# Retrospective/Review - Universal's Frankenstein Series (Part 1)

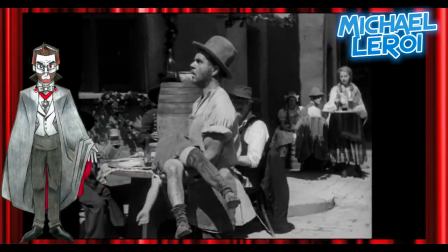They don't all realize at once, but after a while, each one starts to realize the horror of what's been going on during their celebration.
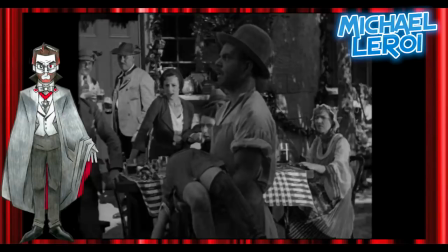It's emotional stuff, and it's shot in a very modern and very ambitious fashion. You didn't see this kind of filmmaking back then.
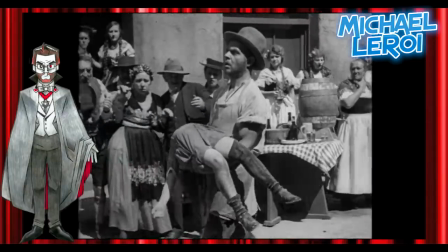Both aesthetically and thematically, you can feel the influence Frankenstein had on a whole generation of filmmakers.
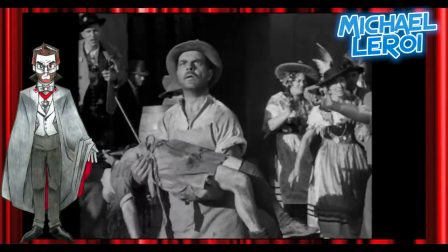Whale's obvious affinity for outcasts and oddballs, as well as scenes like these,
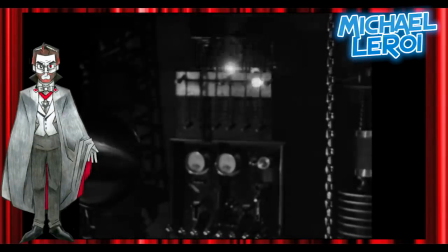bring to mind the works of Tim Burton, a modern mainstream director who's taken more than a couple of things from the Frankenstein movies.
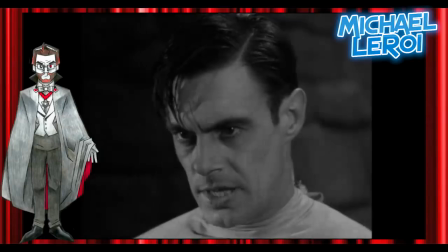The acting is also a high point. Colin Clive is sensational as Henry Frankenstein, bringing intensity, presence,
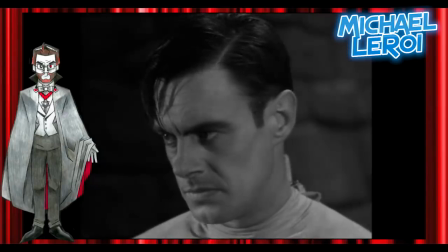and humanity to a role that could have just been another cackling mad scientist if played by a lesser actor.
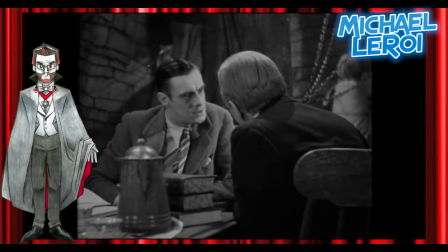I was surprised to learn that this was only Clive's second ever film role. his only prior credit being Journey's End, which was also directed by Whale. I was equally shocked to discover that Clive was only 31 during the making of this film.
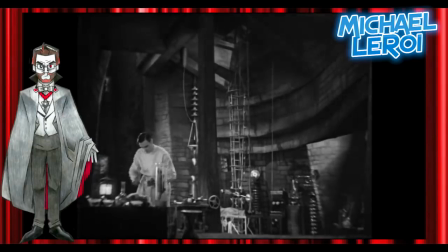He certainly looks mature and experienced. Although a lot of that isn't because of makeup or acting, but instead due to the myriad of health problems Clive suffered.
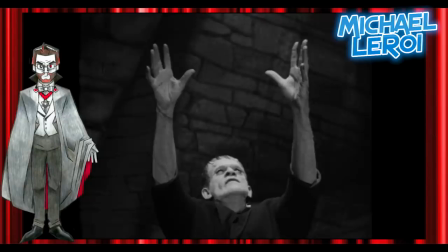He sadly died very young. As for the supporting cast, Boris Karloff gives a star-making performance as the monster,
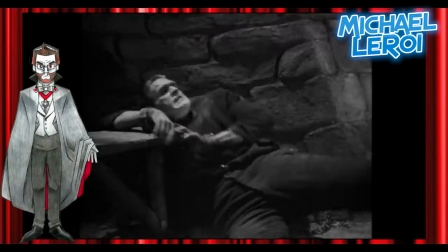bringing a level of pathos and sympathy to the hulking beast, even under Jack Pierce's iconic makeup.
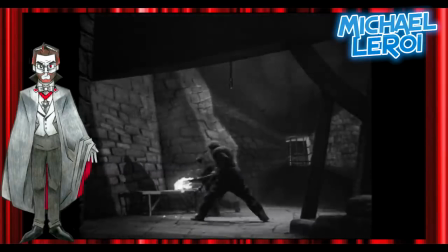Without a single line of dialogue, the monster still sticks out in your mind as a great piece of acting, even after the movie is over.
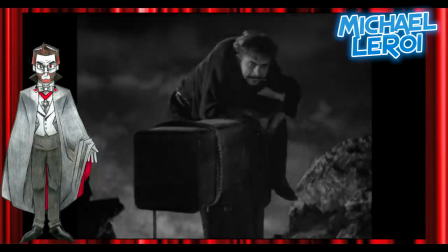Dwight Frye is also very funny and a little creepy as the hunchback Fritz.
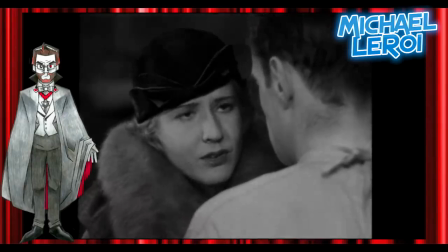Mae Clark is likable and does a fine job as Henry's fiancée Elizabeth. And Frederick Kerr is hilarious as Baron Frankenstein.
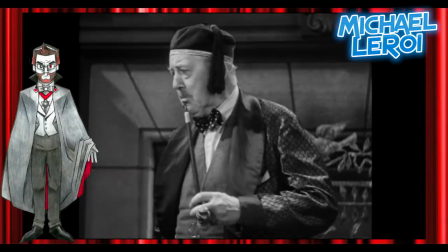And a darn pretty girl to come back to. Will you tell me that? Baron, you don't understand.
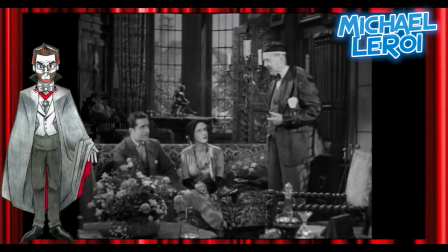I understand perfectly well. There's another woman, and you're afraid to tell me.
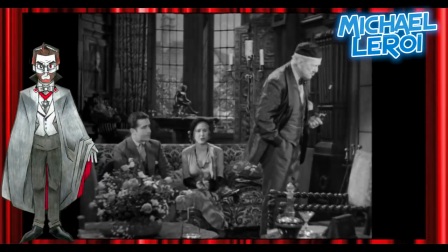Pretty sort of experiments these must be.
Sadly, he died between the first two movies, so he doesn't return for the sequel.
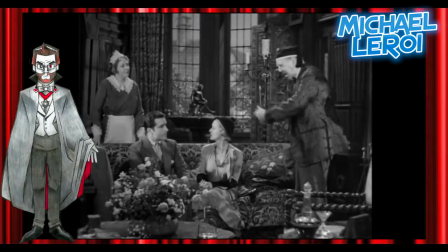And instead, we have James Whale's friend Una O'Connor providing the laughs in the next one.
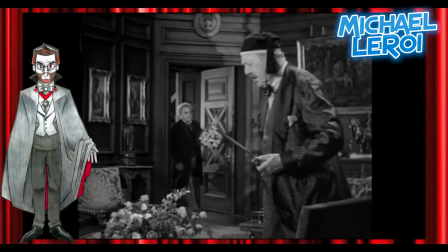Now, I'm probably not going to win any friends in the monster film fan club by admitting this,
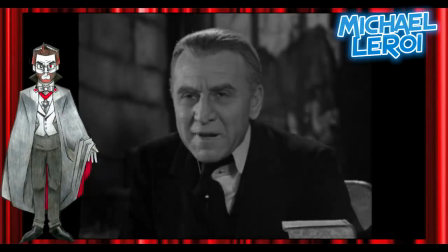but I just don't like Edward Van Sloan, who plays Henry's mentor, Dr. Waldman. I didn't like him in Dracula either. I find him uncharismatic, flat, and really, really dull,
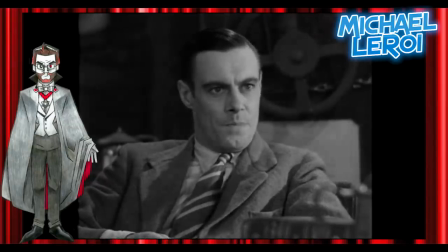especially when he's sharing the screen with top-notch talent like Clive and Karloff. Sorry.
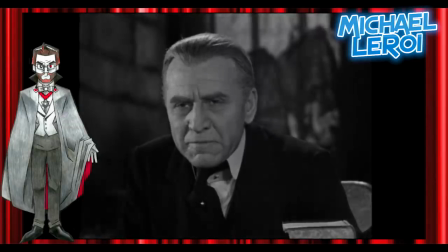And while I'm nitpicking little things that don't really matter, the first time we get a proper look at the monster is just weird.
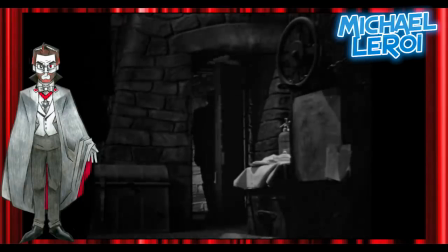He kind of moonwalks into the room, presumably so the audience can't see his face.
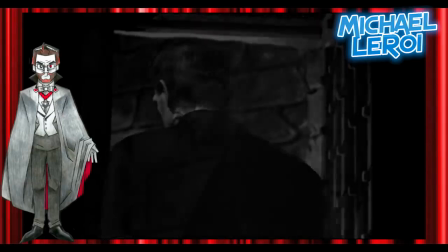He turns slowly, and then we're given these peculiar jump cuts.
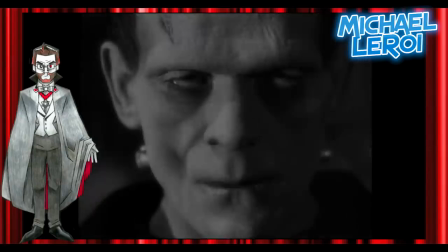The moment is a bit off-putting, but the final close-up that we do get of Karloff wearing Pierce's makeup is pretty great.
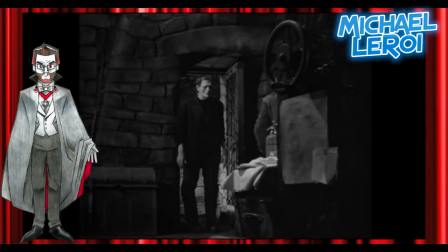Karloff removed his dental plate to give his cheeks a sunken look. The monster may not be the main character.
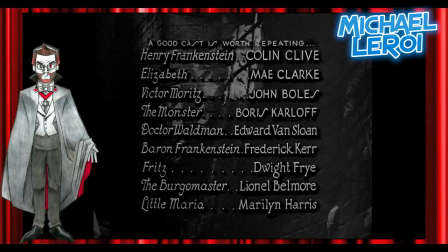In fact, he only gets fourth billing, but it's clear that he's the star in James Whale's eyes, as well as the eyes of most fans, a fact that would play into the sequel.
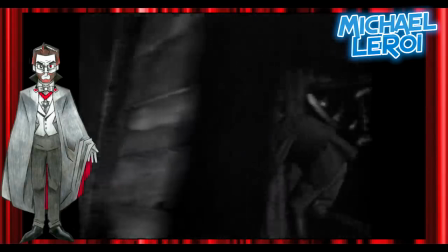What makes Karloff's monster so interesting is that he doesn't seem to conform to a moral binary that audiences would have expected.
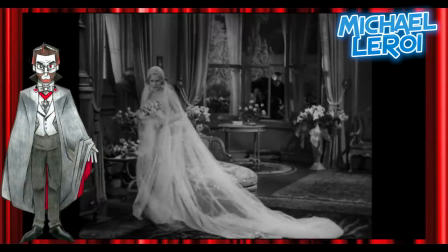Frankenstein is not a humans good, monsters bad kind of movie. It's smarter than that.
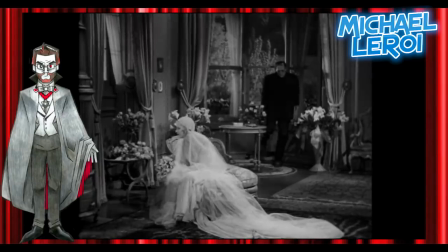The monster is as much a victim as the townspeople he terrorizes. Yes, he is a violent brute,
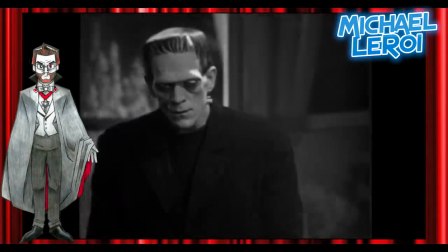but he's also the product of an abnormal brain and a pretty abusive and short upbringing at the hands of his brilliant but
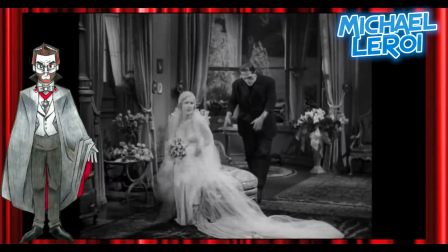careless creator.
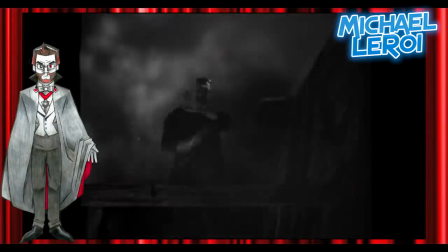By the film's disturbing conclusion, you'll no doubt find yourself feeling sorry for a creature that, for all intents and purposes, is a murderous beast.
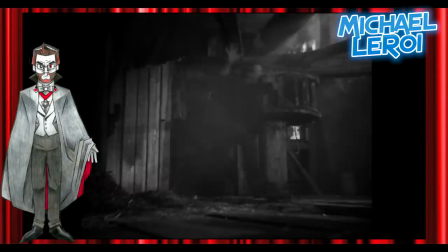It may be a black and white movie, but the characters occupy a grey moral space.
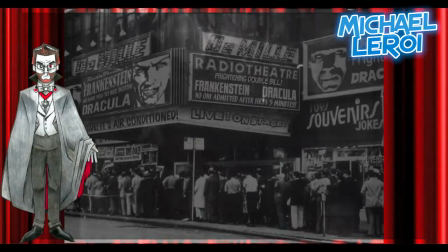Frankenstein was a huge financial success, and while critics were fairly mixed on the film, mostly positive, but there were some pretty mean reviews too,
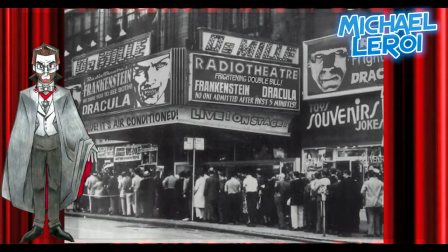audiences were enraptured.